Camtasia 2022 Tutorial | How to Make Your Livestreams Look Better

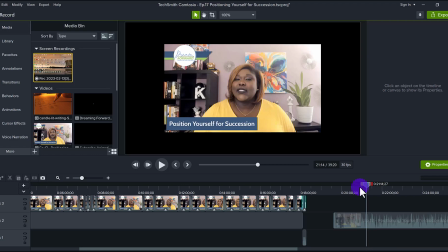(0:00)
let me show you how to edit your live stream recordings in Camtasia. Hey everyone, how's it going? It's Jewel Tolentino here from essetinomedia, and on this channel, we show you how to create profitable content.
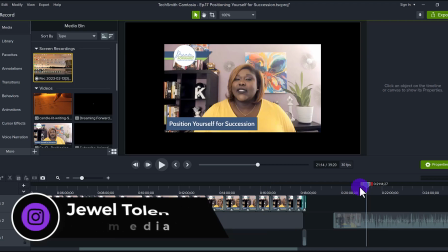(0:14)
All right, so do you ever do video recordings on, let's say, like a Zoom or a live stream platform, and then you want to go and take that video, edit it, and then put it on YouTube, right? Well, you can take it as is,
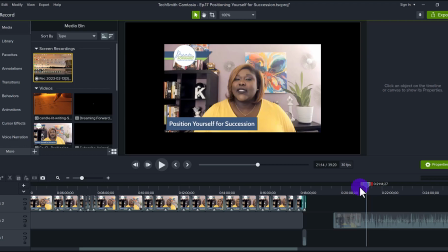(0:29)
but I find that if you take a Zoom video or just like a regular live stream video that was recorded on a different platform, especially Zoom, the quality doesn't look very good. Let me show you how I spruce it up for my clients.
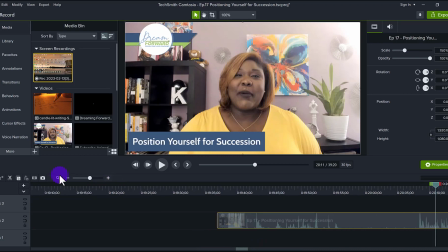(0:46)
And so what I do is I take the recordings from my clients and I visually make it look better.
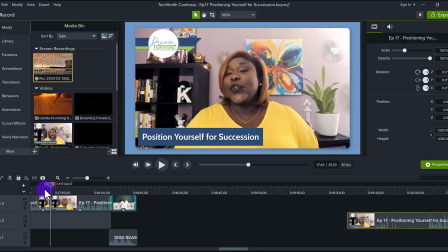(0:54)
So I make it look like this from just this.
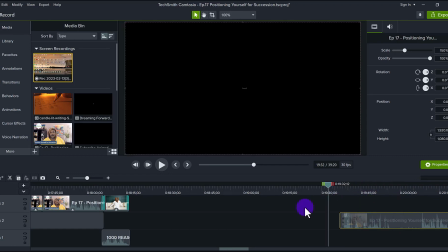(0:59)
So here's what I did.
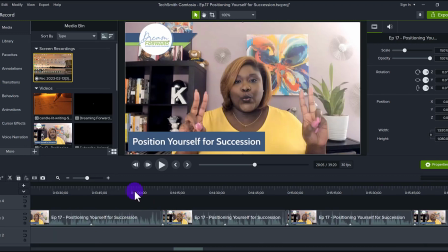(1:01)
Aside from going through the whole thing and actually clipping it, so this is a podcast.
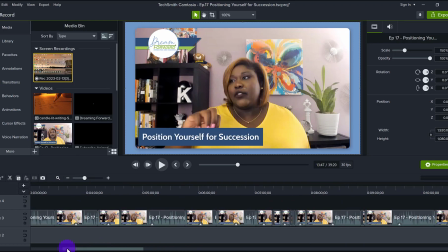(1:09)
And so what I do is I initially go through the whole thing and I remove any
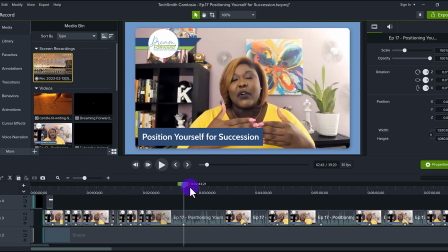(1:16)
mistakes, you know, dead air,
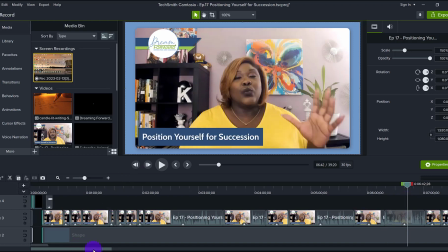(1:19)
whatever, things that don't need to be in the final video, I remove it from the original.
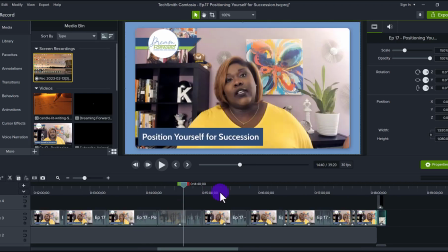(1:26)
So that naturally happens. And then what you see I did was I added a blue background to match with her branding. So it's actually this text right here from her logo. So let me just take like a section of her video and I'll show you exactly what I did. So we'll just work with this piece right here. So to go from this to this, which in my opinion, I think visually looks better and saves a bit of the aspect ratio, because typically when you're taking video footage from like a StreamYard or a Zoom, it's going to not be the greatest quality. And so there are other things that I do visually. All right, so first thing I do is I'm going to shrink this down a bit just so that
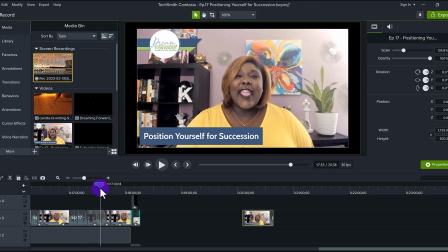(2:26)
the blue background is going to show. So it's something like, it's similar like that. And you might be asking, okay, Jewel, why did you do that? Well, like I said, I want to make the video a little bit smaller because when it's full size,
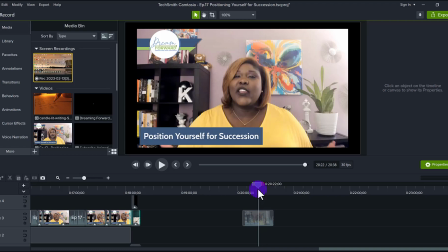(2:44)
you can see the pixelation a little more. And I want the whole aspect of the visualness to take away from the pixelation. You'll understand what I mean as we go through the tutorial. So what I'm going to do is I'm going to grab the background here.
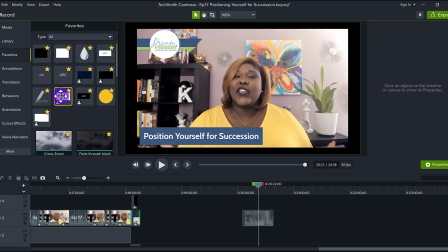(3:01)
I have it saved in my favorites. This is already saved as a full-size background.
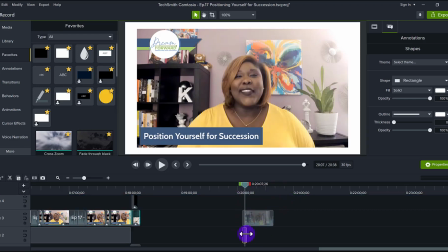(3:07)
And I suggest that you guys do something like that. Otherwise, it normally looks like this. And then you have to go and size it. If you know you're going to be doing stuff like that all the time, it's good to size it accordingly and then put it in your favorites so that it saves you time.
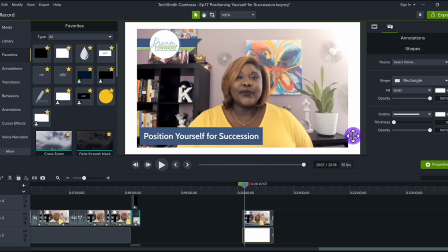(3:26)
So this is white, right? But I want to change it to her branding. So initially, you want to click on the rectangle of color, the background color.
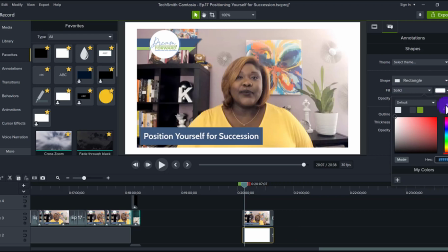(3:40)
Go to the rectangle, click the solid, click the dropper, and then you just kind of hover over. So initially, I was going to go with this darker blue here, which is her branding colors. But I thought this is too dark. I want to make this a bit brighter. So I actually went over to another part of her logo, which is lighter.
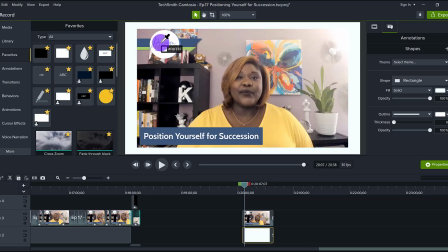(4:07)
So on the text here, and even here where the shadow is, it's still in alignment with the brand, but it's a little bit lighter.
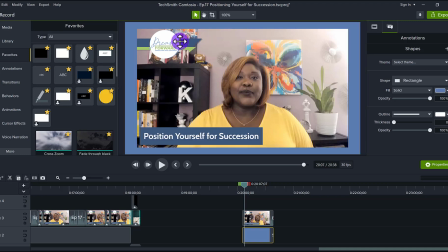(4:17)
And so I grabbed that one. I thought that visually looks a lot better than the darker blue, just because I wanted to give it more of a brighter feel for her video. I want to do the same thing here with the outline. Just grab that, make sure it's the same color.
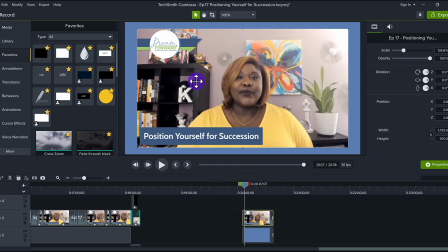(4:35)
Before I move on with the background and stuff, I want to fix some things on the main video. So I typically want to do corner rounding just to smooth things out a bit. Currently, you see that it's just the pointed corners.
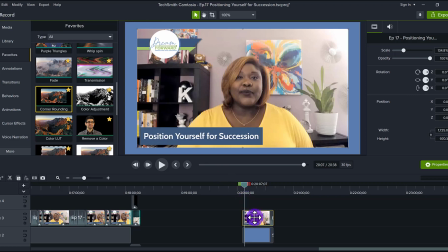(4:52)
I find that when you add corner rounding, it gives it a little bit more of a finessed look. So you can see here, it's got the corner rounding. If I turn it off, it looks like this. And then if I turn it on, it looks like this. I think it looks better with the rounded corners.
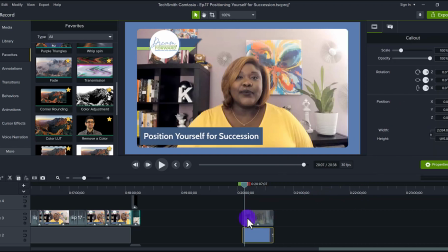(5:15)
I typically leave it to the default, which is 20. And then I'm gonna do a little bit of color LUT correction here on Kaylin's video. Give her a little bit more color. So I'm gonna drag this on here. Now, this is too much.
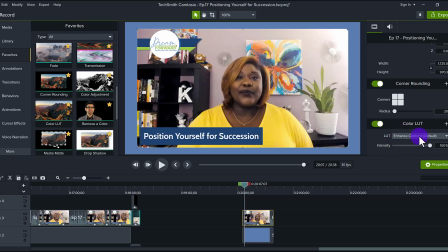(5:36)
It's the enhanced contrast. In my opinion, this is just way too much. So what I do is I typically lower it down to, let's say, like a 60 around there. And you can see when you turn it off, when you turn it on, there is a noticeable difference.
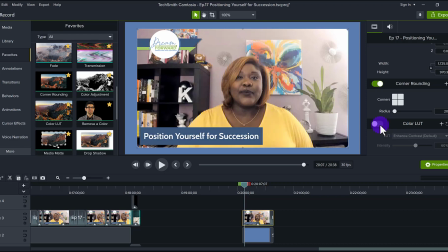(5:53)
Like this is like faded, kind of like dull. And then when you have the 60%, then it's a little bit, it fills in some color in the areas of the video. And then another small thing that you don't really notice, but it all adds to the detail of the video,
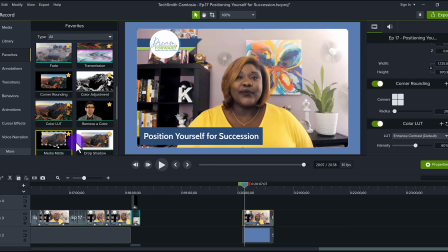(6:12)
is adding a drop shadow to the video. So right now, as you see it, it kind of just looks like just flat on there. But if you add the drop shadow, again, it's just, it's all in the little details. You see there's a little detail here of a drop shadow. If I go to turn it off, I'll turn it off.
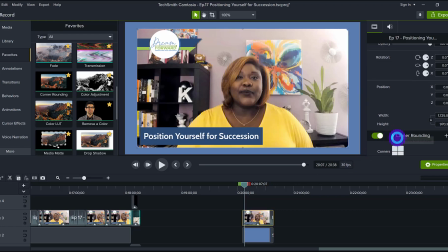(6:38)
It's just more like flat, but we want to, you know, create that detail of depth, and all these little details add up to make it look a lot better.
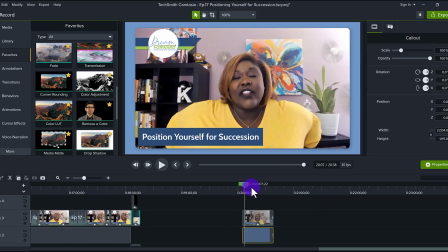(6:51)
And so this is looking quite similar to what I had it.
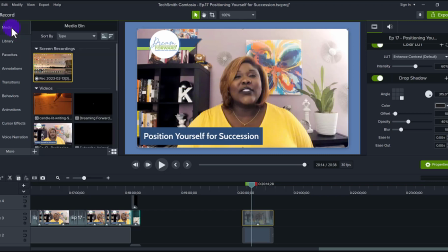(6:54)
In my opinion, this looks a lot better than what it initially looked like, which was this right here, right?
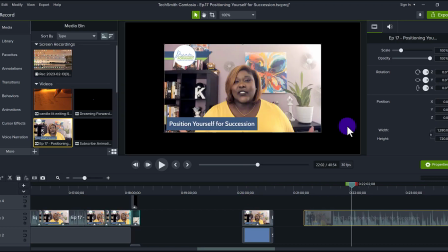(7:01)
This, a lot of people, when they input their video,
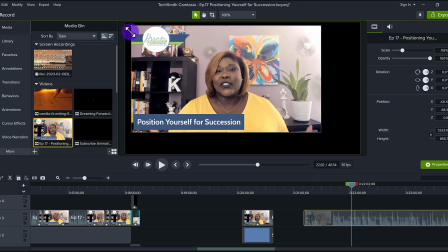(7:05)
they don't know that they can actually size this and stretch it out, and they'll actually like leave it to that size and then upload it to YouTube.
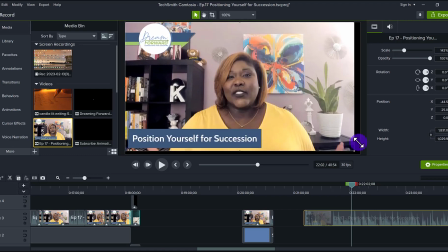(7:13)
Don't do that. Make sure that you size it accordingly. So this was the original, right? And then this is the enhanced, I would say. And I think personally, this looks better than this one right here. It just gives it, in my opinion, a little bit more of a polished look and takes away from the
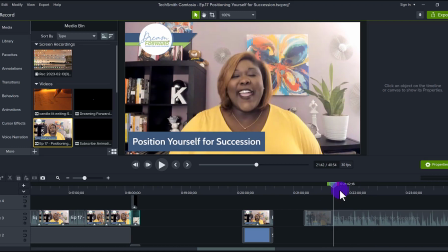(7:35)
pixelatedness of what's happening in a video like a Zoom video or a StreamYard video. So that is how I make my clients' videos look a lot better. You know, if they've got a video recording from like a Zoom or a StreamYard, this is how, these are some of the things I do to enhance the video and make it better. Hit the thumbs up button if you thought this was cool. And if you want to know how we make over $15,000 a month by creating tutorials like this, head down to the description below as I will have a free training for you. Thank you so much for watching, and I'll see you in the next video.